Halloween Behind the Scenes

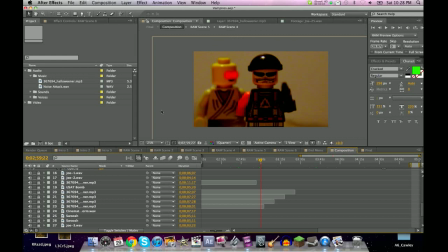2s
Hello everyone, and welcome to another behind the scenes video for Legoland. This is the Halloween special episode. How are you all doing? Are you having a great Halloween? My younger audience, are you getting a lot of candy?
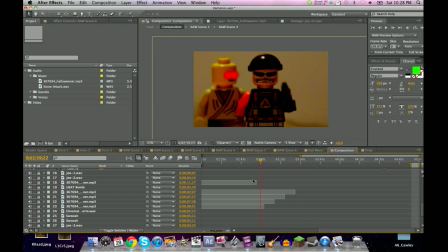17s
For my older audience, is your lady friend or lady friends dressing in that outfit that you cannot stop looking at and making you smile on the inside? I hope so. We all have fun this Halloween. We all go crazy. I have been busy the past few weeks.
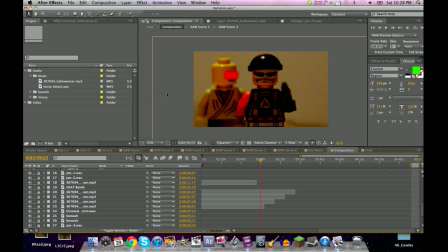34s
In fact, I was surprised I got this episode out on time. 2 weeks it took to make this episode. And right after I released Cloverfield 2, I immediately turned around and started making this episode.
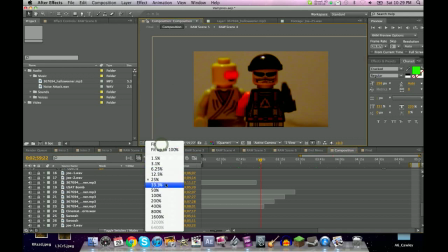46s
I know some of you guys are like, well, it took you 2 weeks to do all that. Yeah, it's really hard.
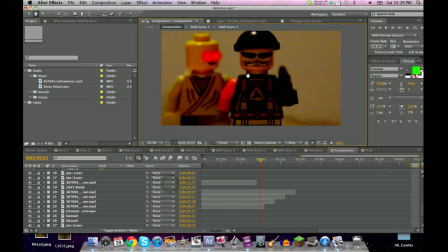52s
God dang it. Okay, so let's take a look at some of the cool features that happened in this episode. First of all, we're going to take a look. Let's take a look at when our friend here, possessed or evil vampire Dan, comes into frame.
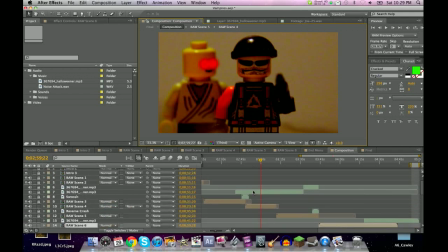73s
So let's see if we can figure out which one we're on. We are on. What are we on? Oh, we're on raw scene 4. So again, I kind of split it up into multiple scenes.
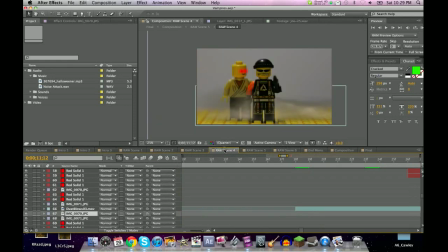84s
Again, when I click between the edited version and the unedited version, you kind of can see there's definitely a difference between the two.
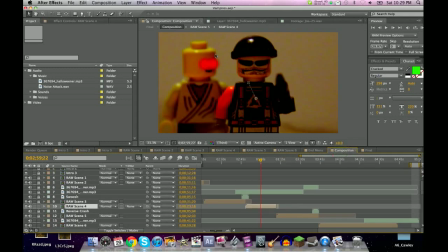90s
In the final version, I put the video through a color grading, and that definitely made it a lot more evil-ish, but we're going to talk about that in a second.
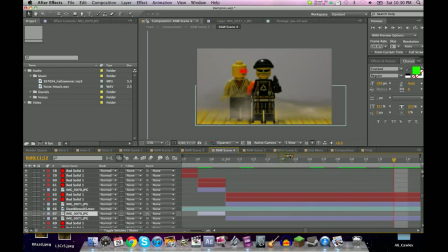103s
So, let's take a look at Dan being evil. So, Dan and Jack coming in this way was very simple. Really, if we kind of take a look at Dan here, I cut him out.
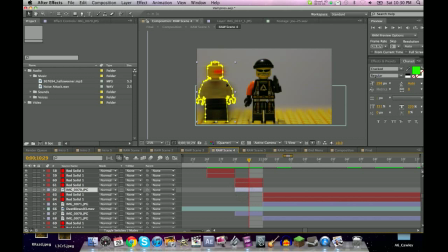122s
Just kind of took the contours of his body. Bam. Take out his eyes. This was the real thing that happened. Really, it's just him standing there.
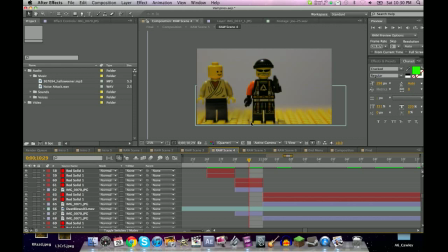137s
Nothing much. Just him there. Next frame, the next 2 pegs, I just put Dan there and there. Then to give him that kind of blurry effect, I cut him out, like I said before. And then I gave him a directional blur, so it kind of looks like, ooh, he's moving really fast.
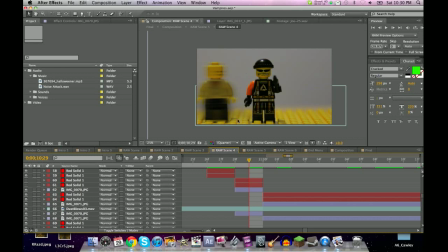152s
The camera can't keep up with that kind of thing. Ooh, it's crazy. And then I also gave him 2 red eyes. I guess that's the signature, I am an evil demon, or I'm possessed, or something like that.
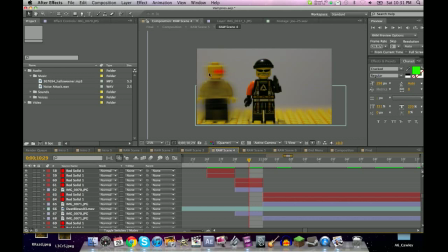167s
Yeah. And I kind of gave him a little bit of blur to the eyes as well, because, you know, the eyes can't just be in focus the whole time. So then he just kind of does that for 2 or 3 frames before he reaches his destination. If you notice, a billow of dust follows him.
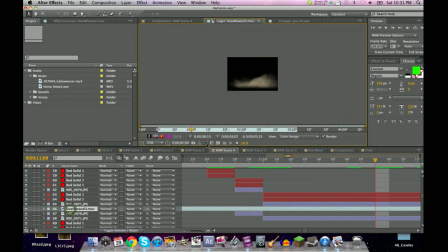186s
That is just, that's just Detonation Films there.
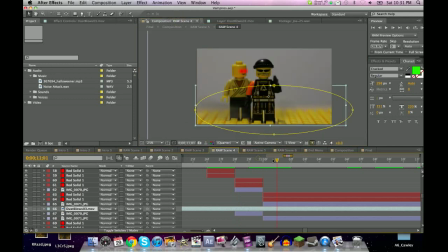195s
Go to detonationfilms.com and kind of color grade it all out. To get it behind Jack, again, I just cut out his torso and legs so that the smoke wouldn't pass in front of him.
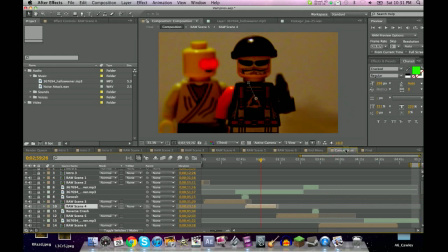208s
But that doesn't really matter. If you notice, we're kind of zoomed in a lot more, aren't we? Yeah. In the final cut here, I kind of redid the framing so that it's a little more zoomed in on him,
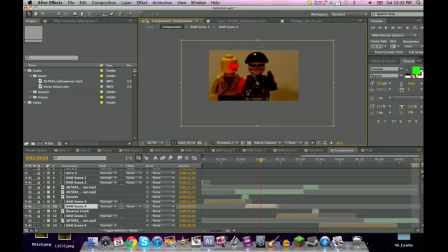223s
a little more focused on certain things that I want to look at, cut out some things I don't want to look at. Yeah, you can see here's the original frame. These points here that you can see, that's the real frame.
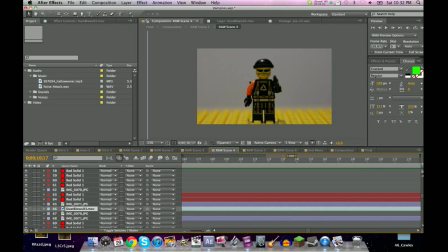238s
Again, if I go back here, kind of get a better view of it. But again, that's not even the real frame there. It's not the best example, but still. Of course.